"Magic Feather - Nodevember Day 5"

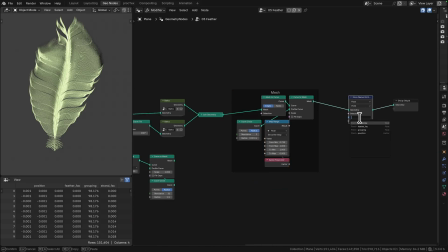249s
So that just made that a little bit more uniform. It was way too flat when I did it fully, so I just used a mix node to
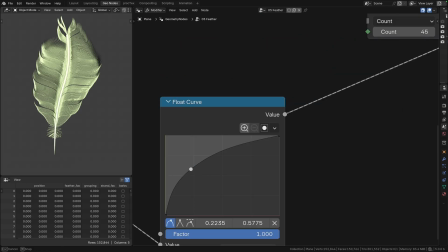256s
mix slightly down towards the previous noise rather than the cross product version.
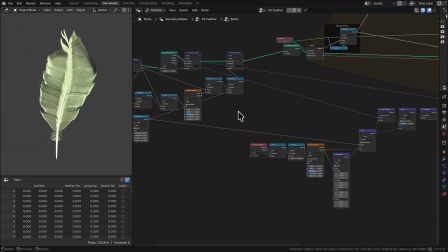262s
But it just gives you that additional control to have the barbs go where you expect them to.
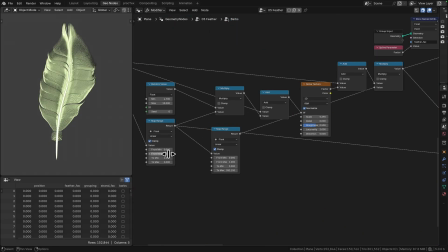273s
So a lot of tweaking. I only really modelled the one side, and then I just duplicated it.
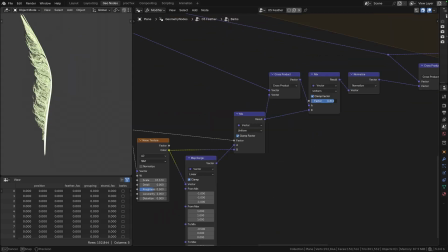279s
So I put all my repeat zone stuff into a group, and then just duplicated that group and flipped the direction so it went the other way.
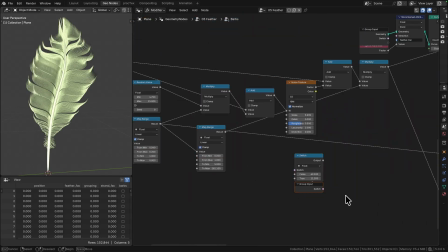290s
And then I added some controls so that I can separate things like the offset for the grouping and the direction
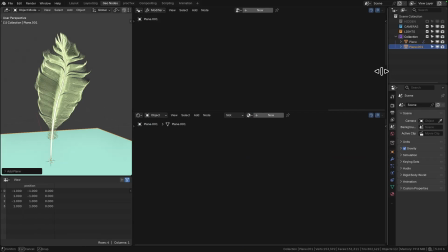299s
on the one side to the other, and that just made sure that it wasn't perfectly symmetrical.
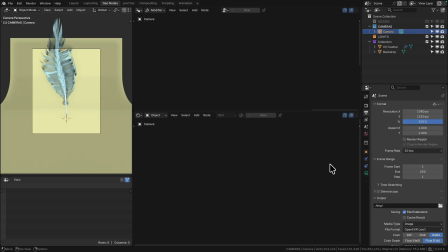304s
The environment setup is super simple, just a bent, like a photography backdrop, so like a right angle section of mesh with a bevel.
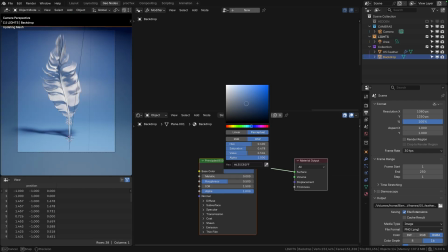313s
And then it took me a little while to find out the visual style that I was looking for. It's a little bit challenging to know what you're doing.
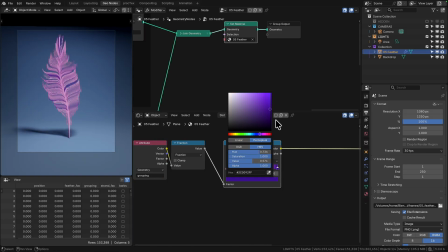320s
If you're doing something that's very stylized, you may not want to create meshes for each of the barbs,
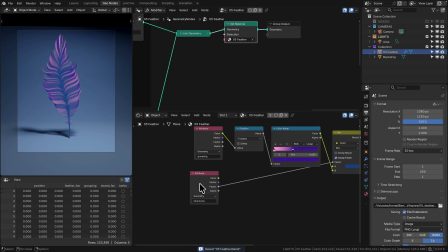327s
but in this case I did. So like, you may prefer to do cards and just texture them, and that will give you much more control over how you separate your barb sections.
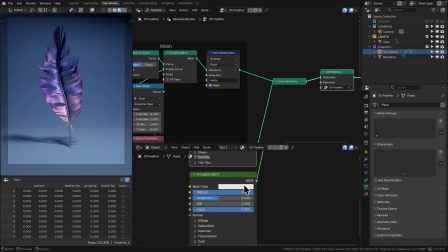338s
Whereas I'm actually modeling something which is more physically like a feather, but I still wanted it to be pretty stylized through the render.
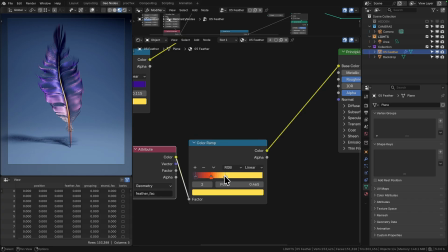348s
I stored out a bunch of attributes that gave me a gradient from 0 to 1 up the length of the whole feather,
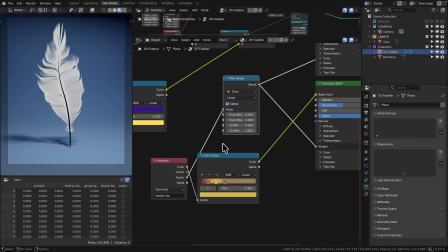355s
0 to 1 along each barb, and then I'm also taking that grouping value that I worked out earlier,
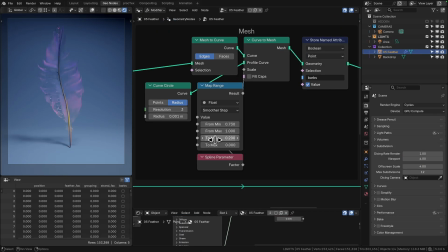363s
just to make sure that each of the little subsections, each collection of barbs,
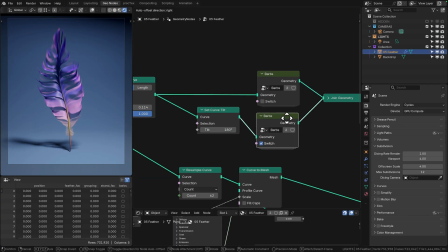368s
can also be textured with a bit more, just a bit more variation.
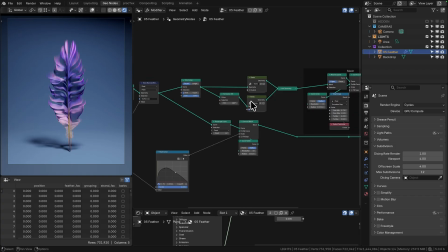378s
Because I was working with just noise displacement rather than actually controlling the spline, which might have been more sensible for the actual shape of it,
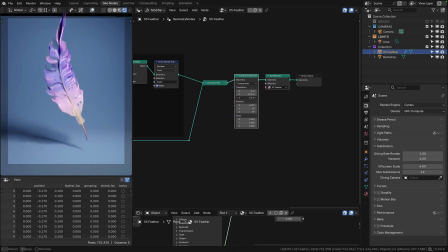386s
it took me a little bit of experimentation to just mess around with the seed on the noise until I found a shape that I liked,
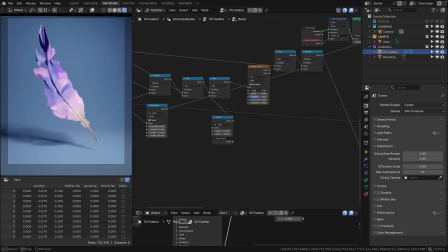393s
and then transformed it into the right position on the camera composition.
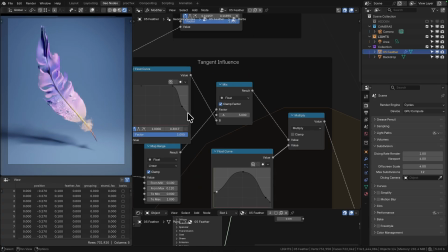401s
And then again, just tweaking.
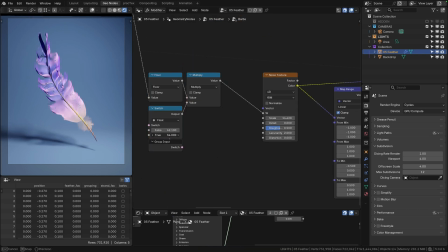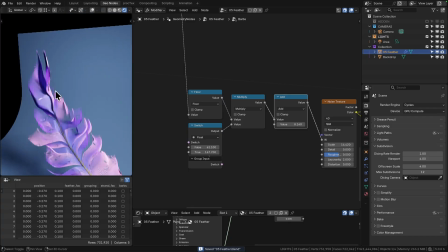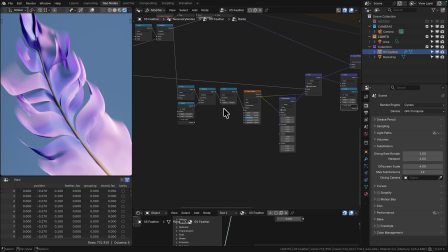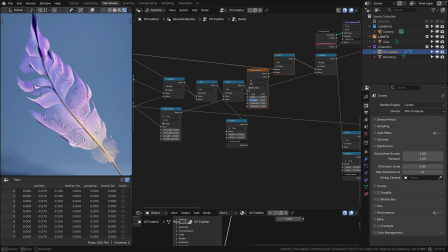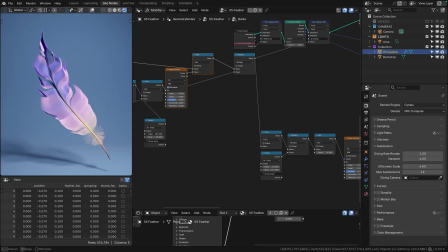437s
I felt like the groups of barbs were a little bit too small. The feather looked like it was just way too broken up.
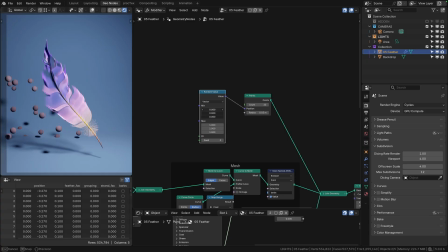443s
So I changed the scale of the noise that was going in,
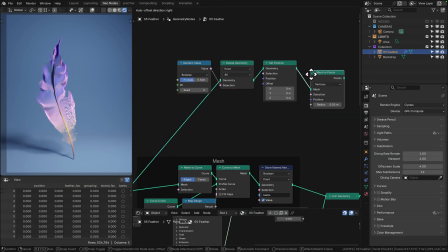448s
that was creating that grouping, the early section, and just reduced the scale so that it was covering a larger area.
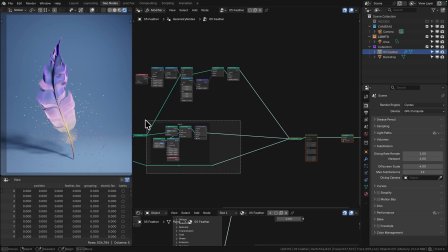456s
That just improved that. And again, just shifting my way through different seeds for left and right side of the feather until I found a pairing that I quite liked.
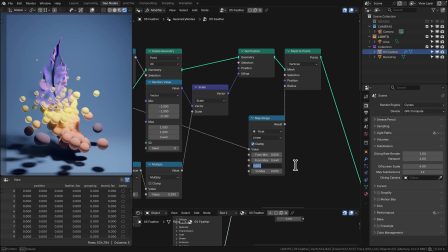465s
Then I also decided to add these sort of sparks around. I wanted them to be based on where the feather was, so I took the points of the feather,
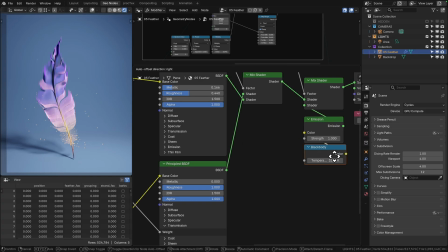474s
deleted them by probability, so using the random value set to Boolean,
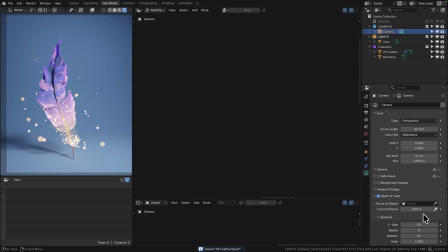479s
and then I'm basing it on the vertical gradient along the spline,
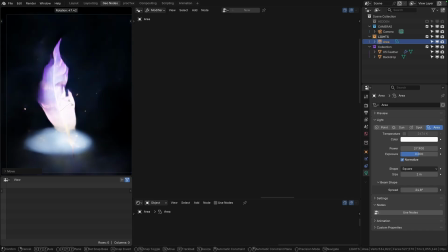483s
so there's many more points generated at the lower portion of the barbs, and then I'm adding a random value.
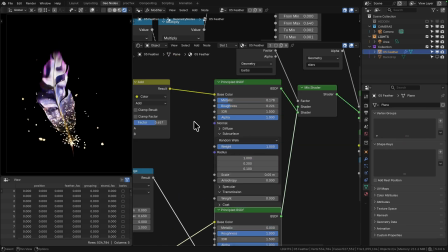492s
The distance that they travel, I wanted them majoritively to be close to the feather, and then just like a few offshoots. So I took a 0 to 1 random value, put that through a power node. If you increase the power, then you essentially create a curve where you have
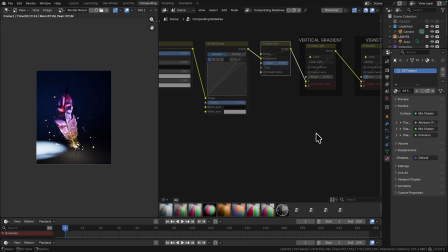509s
most of them being in that lower section, and then a few extending up to 1.
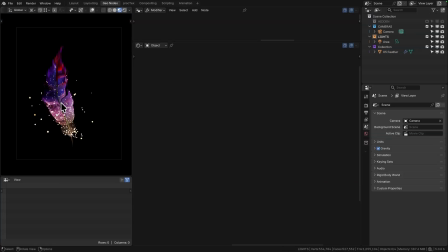513s
And then you can just multiply that by a random direction.
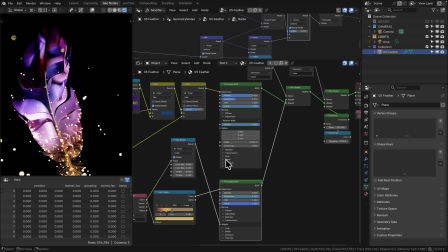520s
So that gave me these nice fireflies to work with, and I've added a bit of depth of field to the camera just to blow them out a little
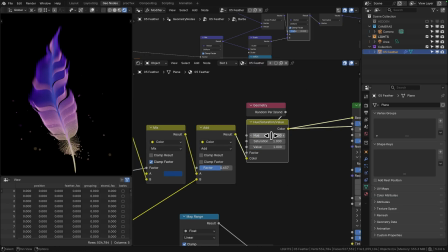527s
bit. Probably didn't need to do this, probably could have just done it by changing the scale of the points so they're a little bit bigger when they were closer to the camera, but
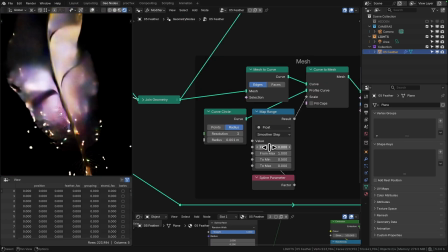538s
there we go. Sometimes it's just easier to throw on depth of field.
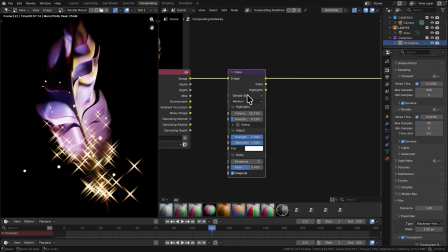543s
I was having fun with going for like a really intense lighting.
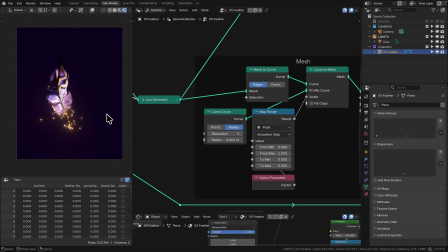549s
So super stylized, almost abstracted the feather, but I ended up deciding to give something where you could actually see it a little bit more.
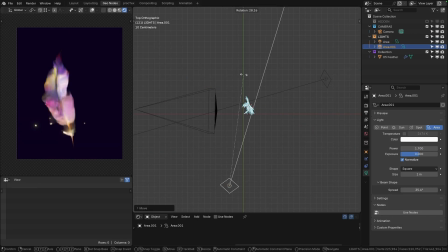560s
And to begin with, I was also using a lot of subsurface scattering and sheen. So the base color, which was a purple and pink, a blue and a pink, would have this sort of golden sheen over it, and then the backlighting would create pink in the thinner edges.
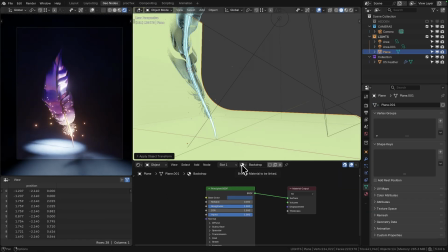578s
It did look pretty cool, so it made it look glowy, but ended up feeling like it was doing too many things.
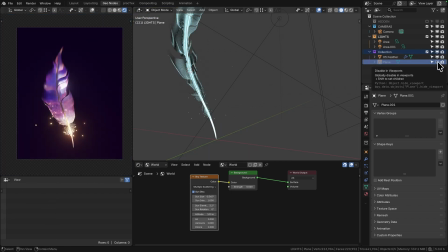584s
So pulled that back a bit. I think I might have got rid of subsurface scattering completely, and I definitely turned off the sheen, so it was just a much simpler render.
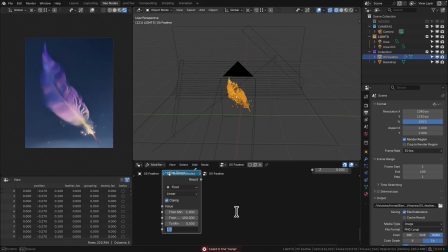596s
Also threw on a simple animation in the end, just a rotation in the z-axis.
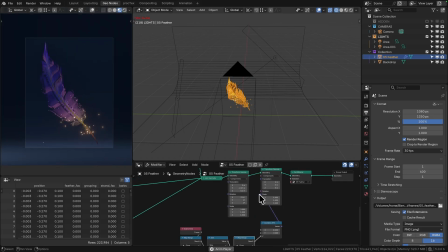601s
So I added a final geometry transform node and then controlled the z rotation with the scene time through a map range to map frame,
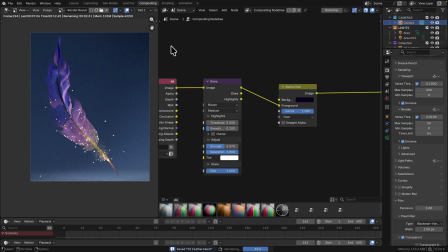610s
I think it was 0 to 300 to be 0 to
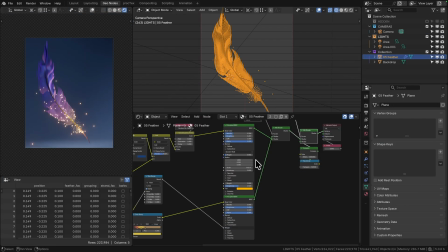615s
some rotation amount, or maybe negative 0.2 to 0.2, something like that.
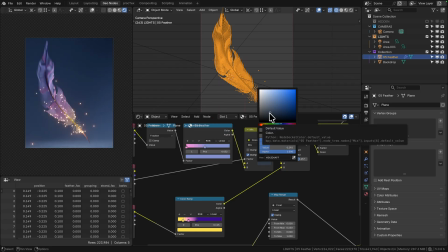620s
And then that mapped into the combined XYZ into the transform geometry.
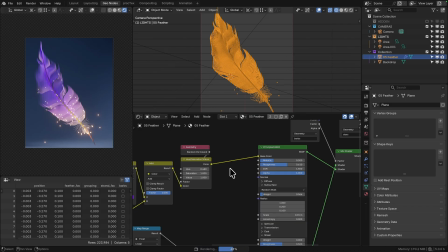629s
Just made it a really simple looping animation. Nothing too extreme, but it just gives you a little bit of parallax on those fireflies.
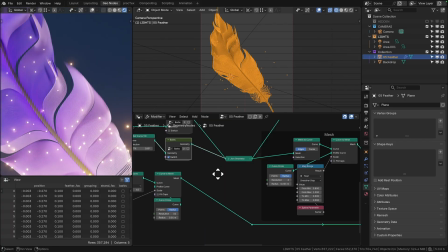635s
Hope you learned something, hope you had fun, and I will catch you in the next one.